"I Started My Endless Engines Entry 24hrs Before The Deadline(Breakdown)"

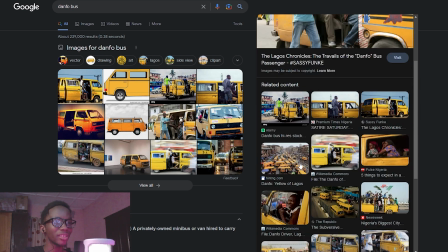4:06 Because if you look at our reference, most of these buses are actually in a terrible state,
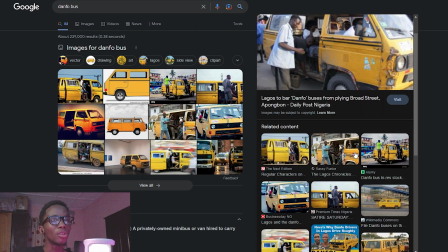4:12 and if I had more time I would have done more to sort of make it look rougher.
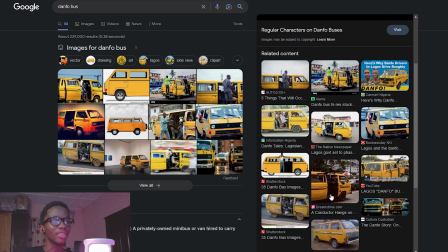4:17 If you look at them, most of them are really rough and just in a bad state, but I didn't have that much time,
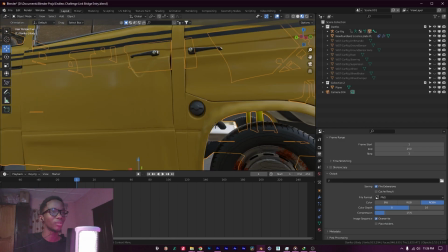4:23 so this is as much as I could do in terms of trying to make it look worn out and damaged and old.
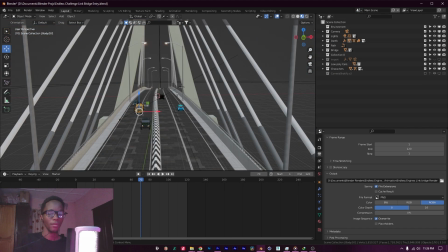4:29 So once I was basically done with damaging our model, I got a bunch of free low poly models from Sketchfab,
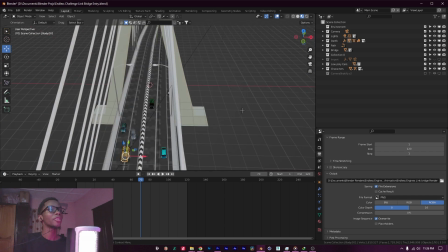4:36 and I just basically created a path and I animated them to the path.
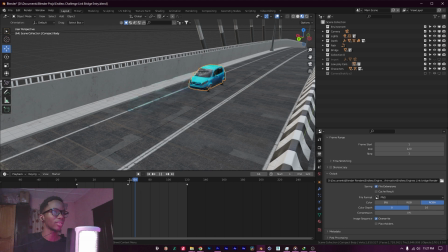4:41 If you come here and see, you'll notice that it's actually moving and it's following the path.
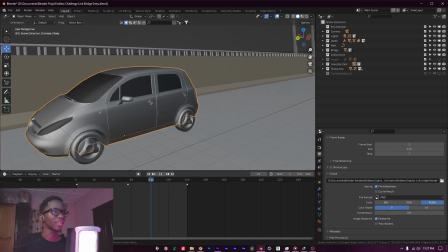4:47 Let me go to solid mode, and it's following the path, but I didn't animate the tires since the camera couldn't see that.
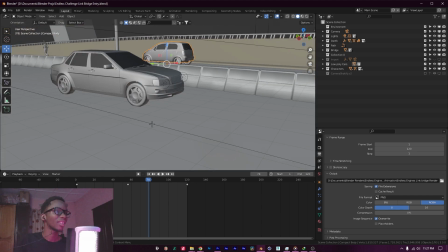4:54 I needed to save more time, but for this ones the tires are actually animated.
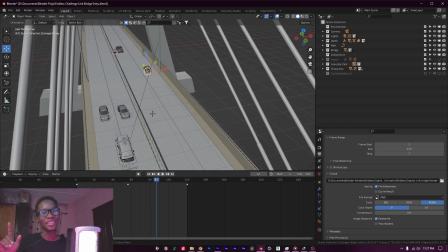4:59 I don't know if you can notice it, but the tires are animated. And another detail a lot of you guys did not notice was the character,
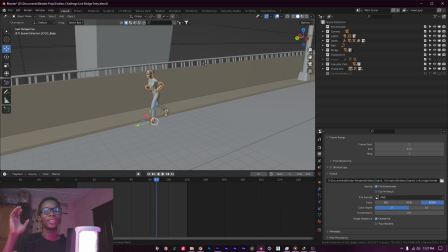5:07 because this place is also iconic for having people jog by these side lanes.
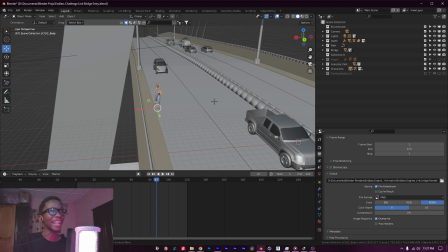5:13 She should actually be on the side lane, but she would not have shown in the camera.
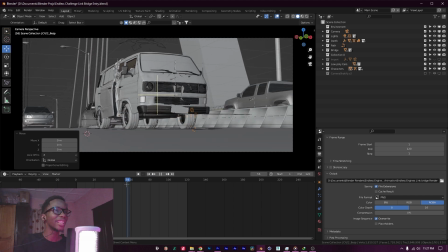5:16 If I should switch to my camera view and you look closely early on, you would actually see her in the shot.
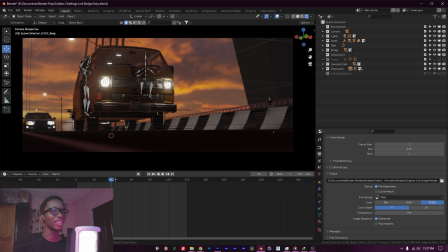5:26 But you realize that once you switch to render view, you won't really notice her, but she's actually there jogging away.
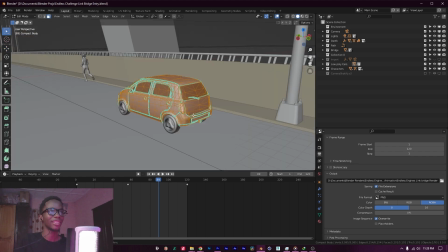5:32 You have the cars, the low poly cars. They are really low poly. They're barely detailed and you can't really notice that they are low poly because of the nature of the shot.
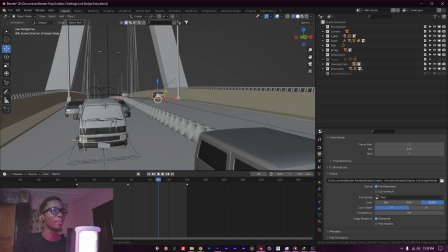5:40 You have the bridge, you have the bus. Now let's go into the bus.
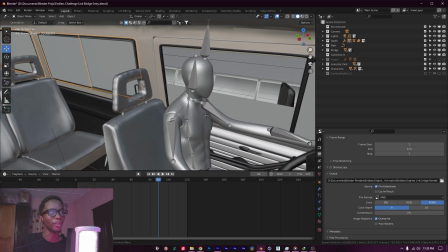5:44 You see that I have a driver here, which is just a character from Mixamo, and you can see the hands.
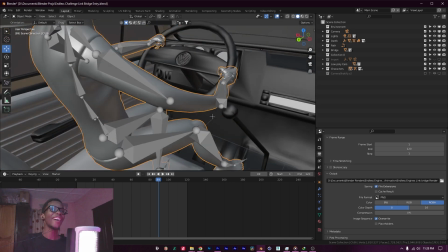5:50 Bro, it's so funny. I was panicking so much and rushing everything.
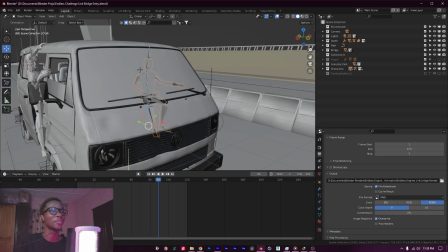5:55 You can see the hands. I just needed to see his silhouette through the window. It's barely noticeable in the final render though.
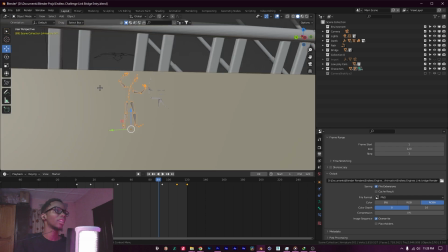6:01 Then you have what we call the bus conductor. Let's go out of here. And you notice that it's actually like roughly animated.
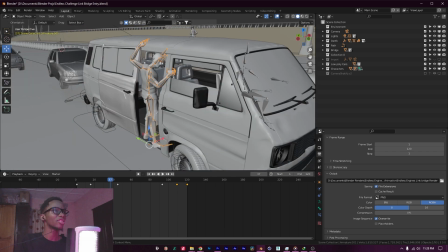6:09 You just have him,
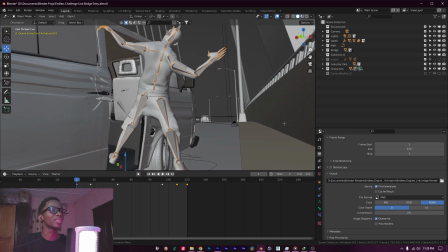6:11 and you notice that I actually did a quick rough animation where you notice that he's swaying to the motion of the bus.
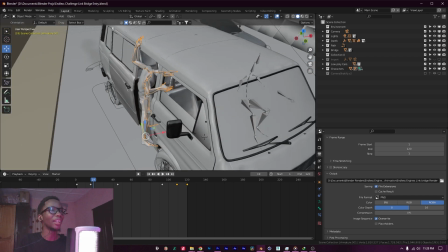6:19 And yeah, the animation is not clean, but I just tried my best to rush it.
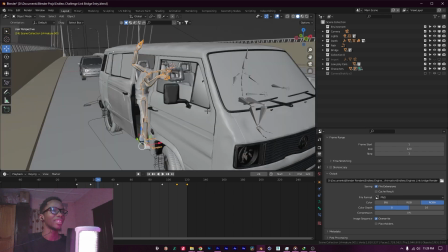6:24 You notice his body is following the momentum of the way the bus swerved. I just quickly animated that, and then you see him pop back out.
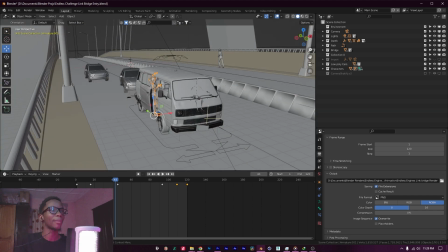6:34 Okay, then we move to the camera view, since at this point it's very visible,
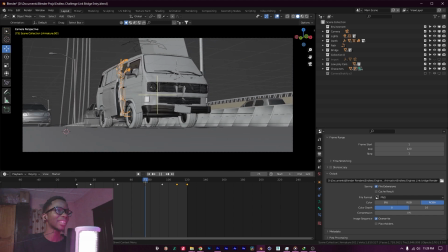6:39 and you just see him, and by the time the bus is steady, he's steady as well.
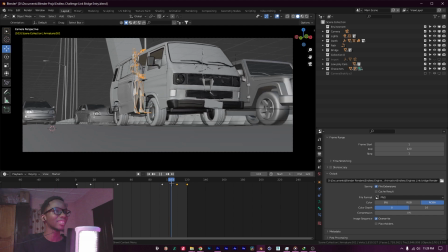6:44 And when the bus starts to pick up speed, you notice that he starts to go free and just move out of frame.
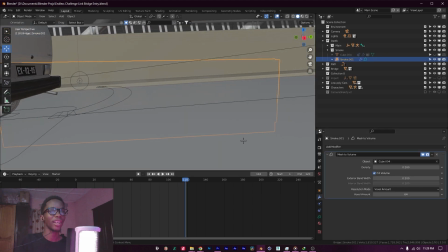6:51 So yeah, you'll notice here that if you check the modifier, I'm using a mesh to volume on a cube and I'm displacing it,
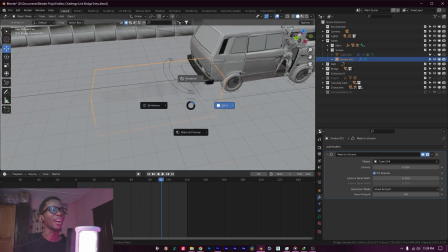6:58 and just it's a quick hack for creating smoke in Blender.
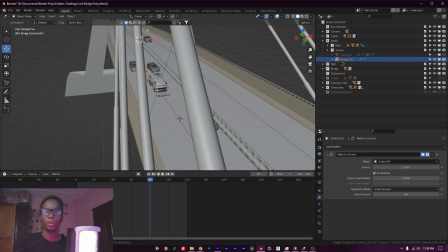7:05 Let me switch to render view and you can see it's there. And so yeah, that's just a quick breakdown of how I made my scene, the concept behind it.
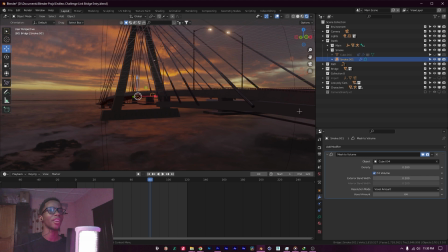7:14 I basically used an HDRI for my lighting,
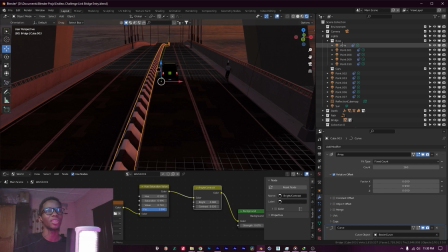7:17 and I also have a sunlight in the scene because this is Eevee, so I had to put a sun in the scene.
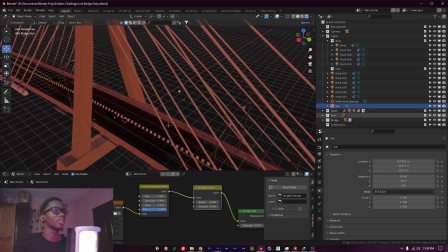7:25 And if I turn the sun off, you see what it does. Off, on. Yeah, the HDRI lights the scene a bit, but it's not that strong.
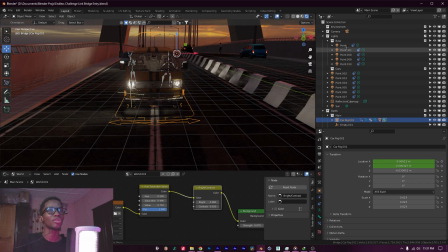7:33 And you notice that because it's Eevee, I had to add a bunch of point lights to the bus
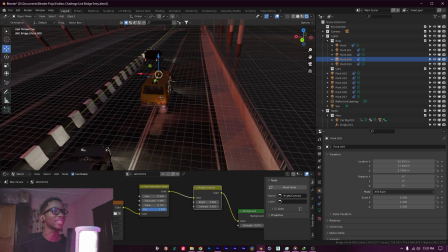7:42 and the cars too, so they light up the scene as well as they're moving. And yeah, I think that's just basically it.
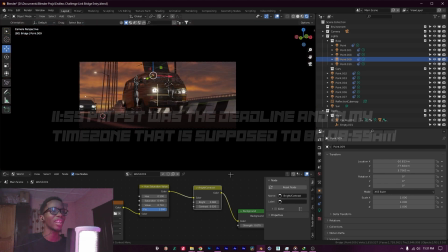7:50 I got to this point right around 6 a.m. and I basically just did my render settings in Eevee,
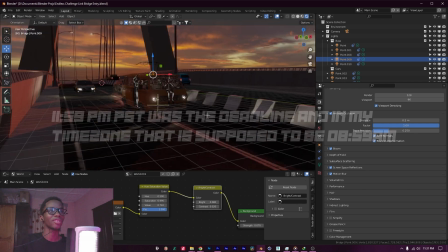7:59 set up everything I needed to set up, and I just hit the render and I was out from Blender. Okay, so now we're in Adobe After Effects.